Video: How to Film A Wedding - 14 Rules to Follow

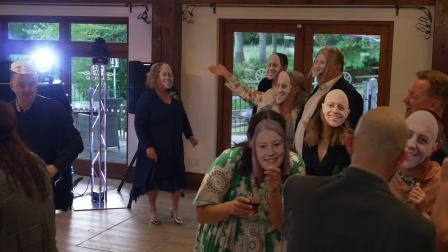[4:08]
Collaborate with the DJ to ensure the best lighting for the first dance and other evening shots.
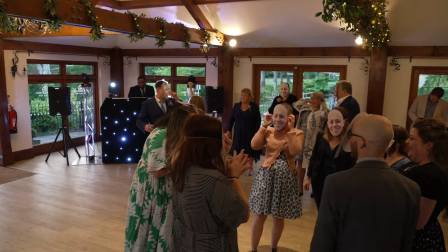[4:14]
By collaborating with the DJ and other vendors we can create beautiful and memorable films that truly capture the spirit of the event.
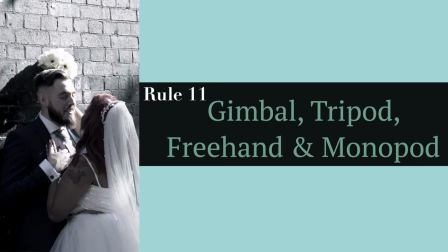[4:22]
Rule 11, use a combination of tripod, gimbal and freehand to capture a variety of angles and moments.
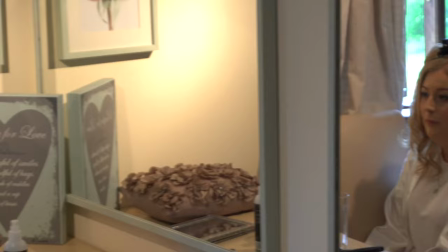[4:30]
To get the best possible footage we use a combination of different techniques and equipment.
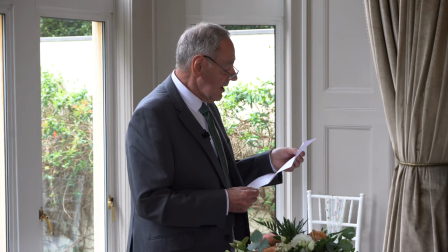[4:35]
We use tripods for the ceremony and speeches,
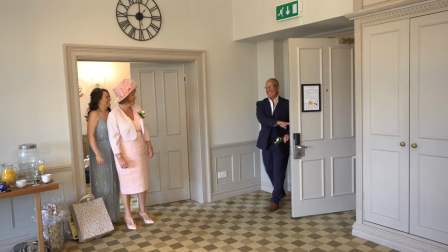[4:39]
gimbals for setting details and couple shots and freehand for moments where we need to be the more discreet and blend in,
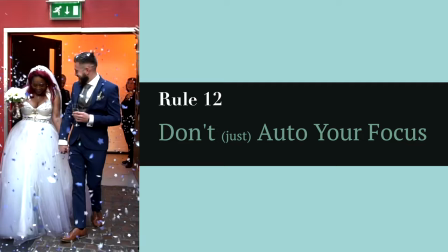[4:47]
more like photographer. Rule 12 use a combination of manual focus, auto focus and assist modes to achieve the best possible results in different lighting conditions.
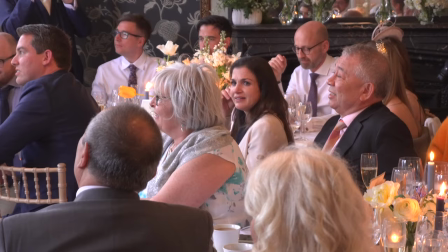[4:59]
By using a combination of focus modes we're able to adapt to different lighting conditions and capture beautiful footage.
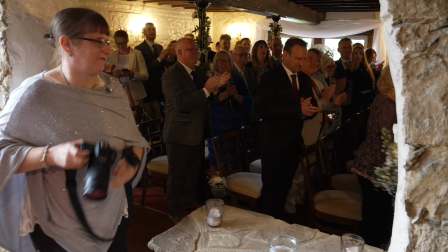[5:06]
Rule 13 keep an eye out for spontaneous moments between guests as these can often make for great video footage.
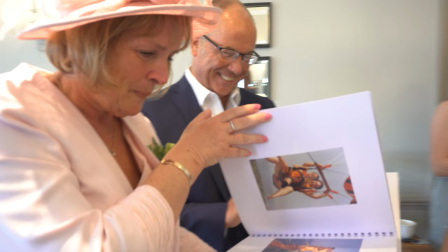[5:14]
Some of the most memorable moments at a wedding are the spontaneous ones that happen between guests.
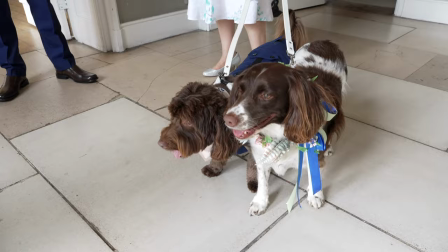[5:20]
Rule 14 always have a backup plan. In the world of wedding videography it's important to be prepared for the unexpected.
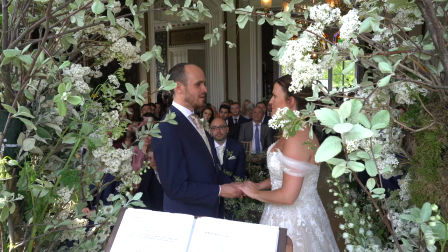[5:29]
At Snowbird Films we always have a backup plan in place to ensure that we're able to adapt to any challenge that may arise. This may include having backup equipment on hand, having a plan in place for dealing with inclement weather.
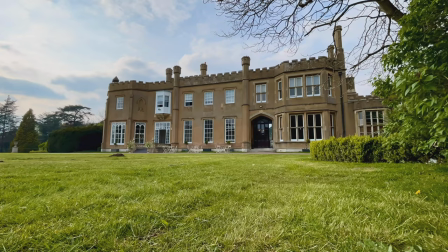[5:46]
By having a backup plan we can continue to deliver high quality footage to our clients no matter what challenges come our way.
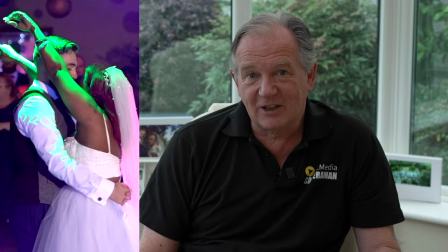[5:55]
We also add a bonus rule when the couple book a second videographer from our team.
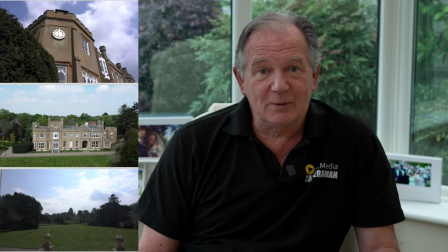[6:00]
The rules for second videographer are experiment with different camera angles and shots to add variety and interest to the film.
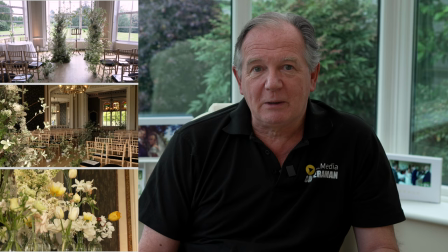[6:08]
To create a dynamic and visually appealing film it's important to experiment with different camera angles and shots.
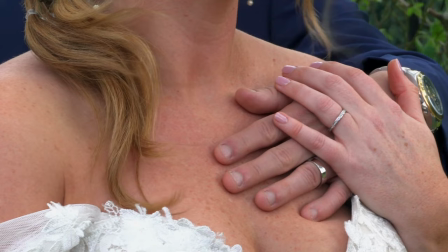[6:16]
This may include using wide shots to capture the overall atmosphere of the event,
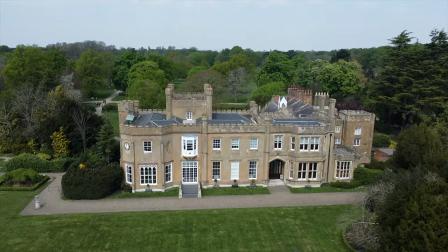[6:22]
close-ups to capture intimate moments and emotions and aerial shots to add an extra layer of interest and perspective. By using a variety of camera angles and shots you can create a film that is visually interesting and tells the story of the event in a compelling way.